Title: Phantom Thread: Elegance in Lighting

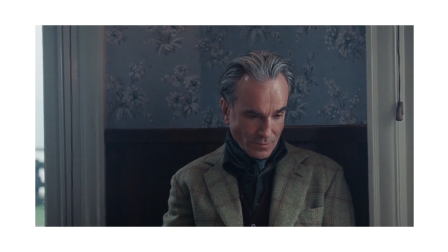Like here, for instance, Reynolds is sitting at a nice little diner that he had come out to the country for as a means of relaxation.
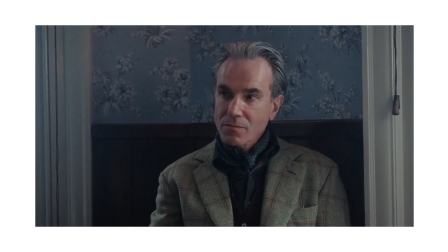But the first thing that he notices is Alma, walking out with this natural warm light.
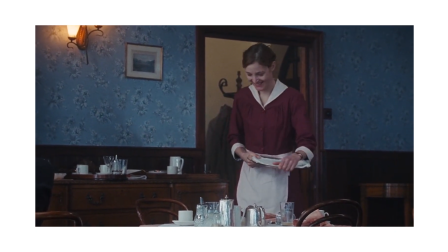What this means is that Reynolds already has put on the facade after breaking up with his previous girlfriend for sake of already looking towards a new lover.
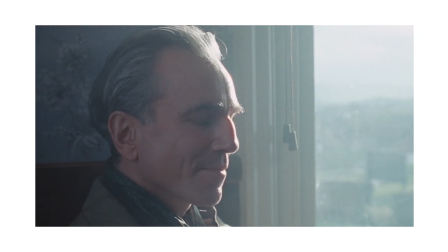Then the transition moves almost as if to shine that Reynolds is putting on the mask because he knows that he has to.
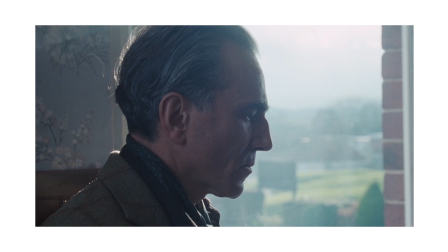That's why the subtle shift in tone from his facial expressions are so impressive while also being explicit in what he feels.
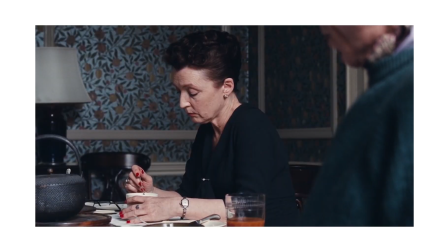One of the better examples as well is with Cyril again. She ultimately embodies this Woodcock household and Woodcock
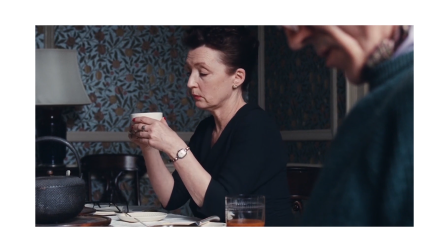progression, and it's for that exact reason why she will do anything at all costs to protect the name.
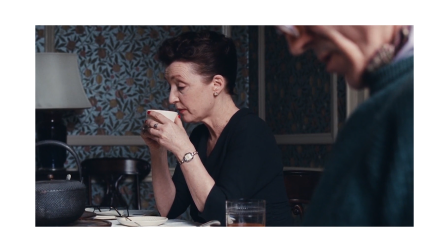As she and Reynolds bicker about what truly they should do with Alma, it's
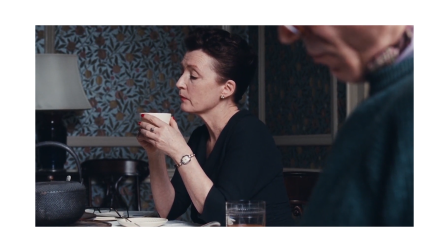this last meeting where Cyril truly shows her teeth and her dominance, as she's the one who runs the household, even though Reynolds might seem as the face.
Don't pick a fight with me.
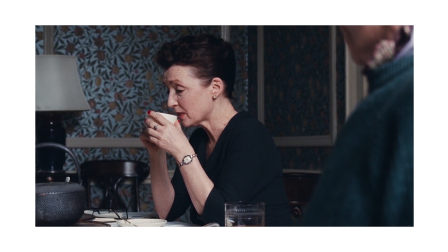You certainly won't come out alive.
And it's in these quick transitions that we see that the family is not as close as they first seemed, even though it seems to be one of the more prim and proper English dynasties.
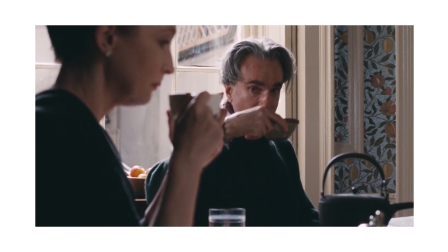It's not. It's always an act with Anderson, and the bright light only acts as stage lights.
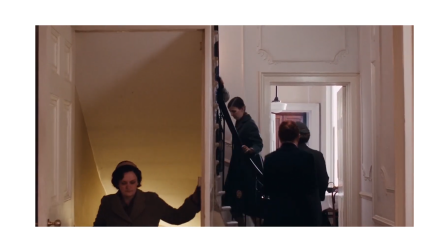One of my favorite scenes is this one right here. I'm going to slow it down as we can ascend up the staircase of the Woodcock Manor.
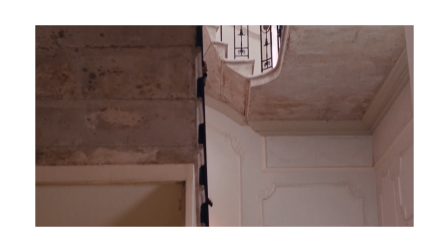What do we see? We see this elegance, but underneath all of the stairs and all of the shadow, we see mold and rust.
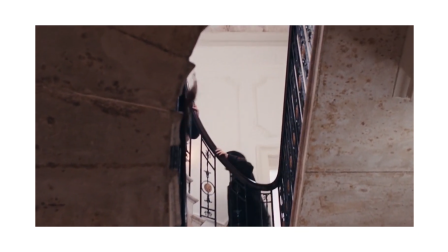And this old mold and rust reflect the fake nature that Woodcock household tries to present.
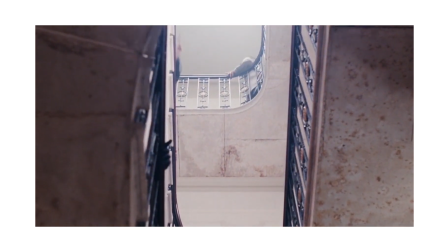They try to act as if they are these great dressmakers, which they are, but only at face value.
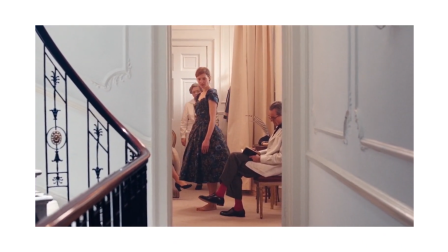And every single point that there is bright light, there's always a level of professionalism with it.
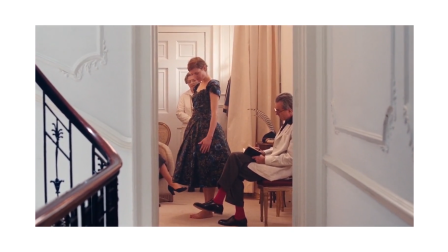Never is there a point where characters actively are happy in the bright light. It's only because they have to be.
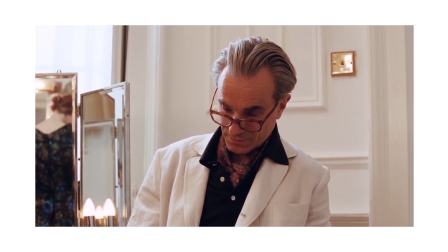Customers are always watching, and that's the same reason.
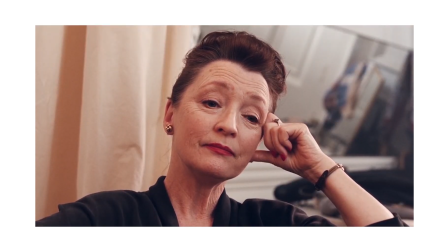There's never a point where the characters actively feel themselves utterly enthralled and consumed with their work.
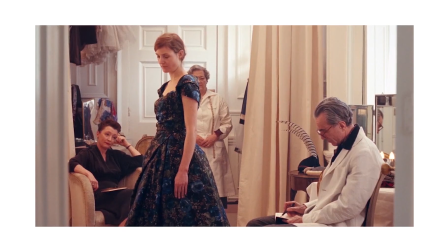It's always as a means to express one meaning to the customer.
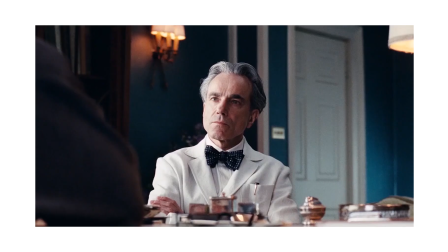And ultimately, when this confrontation between Cyril and Reynolds again happens concerning Alma's appearance and change of customers,
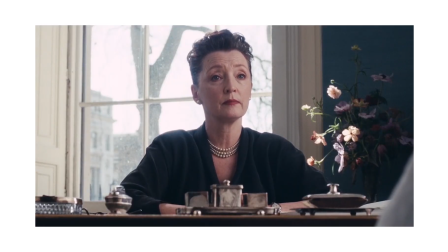it adds so much more effect now that there's this level of blended chiaroscuro, almost passive in a way,
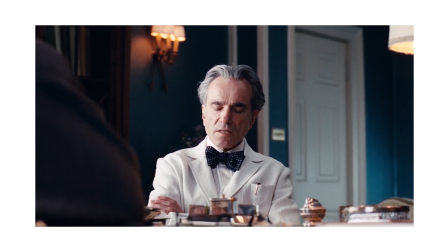on Reynolds' face, reflecting this same kind of ideal that he has emotions and that he is a person.
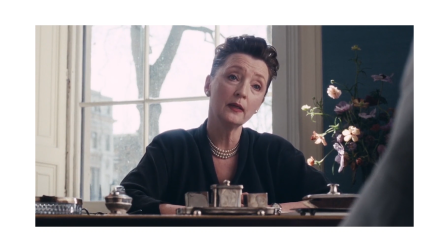And it makes it so much more interesting as him and Cyril bicker, as this bright light shines behind her,
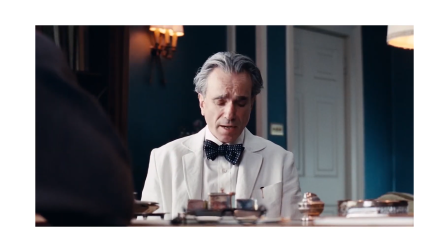as she kind of emulates the embodiment of what a figurehead ought to be, in comparison to Daniel Day-Lewis, who stands in the back with the shadows watching over him, and as one side of his face is completely clouded.
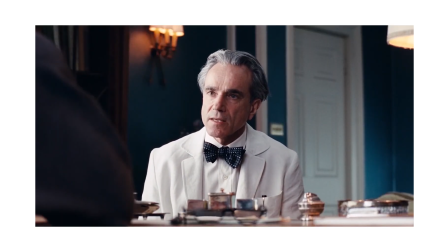It concerns me very much, Cyril, because it's hurt my feelings.
Reynolds has just put his emotions into the pit,
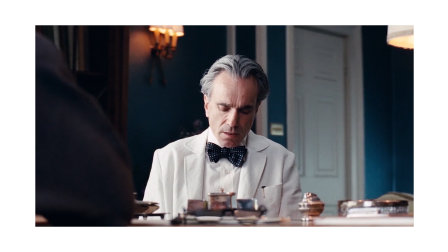and the camera comes back to Cyril, showing a little bit of shadow, almost as if she's reflecting and connecting with her brother.
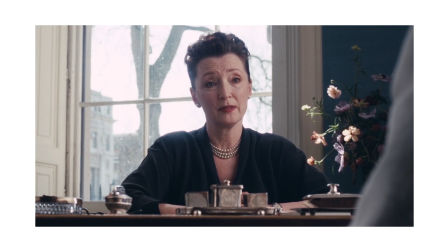But then this bright light again controls her and shows that she is only here as a professional.
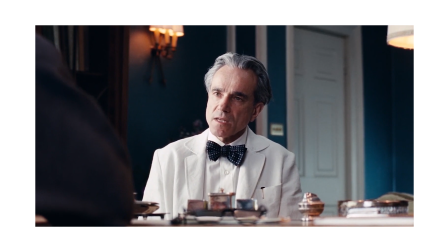But ultimately, the audience knows she has no true emotion and cannot reflect or see herself in her brother.
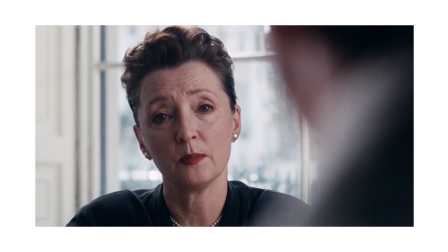But I don't want to hear it because it hurts my ears.
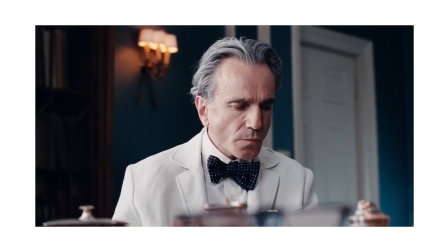And in response, Reynolds cannot sit there but understand what is happening.
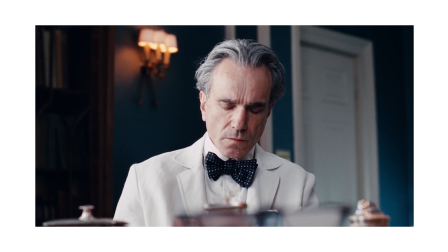He doesn't even have his own family on his side because his own family does not reflect that same emotion he feels.
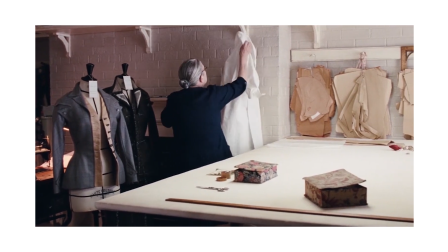In conclusion, I think Anderson means to say that in relationships,
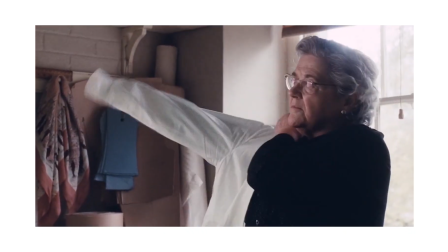even though they can seem to be as complicated as possible, it's only just black and white.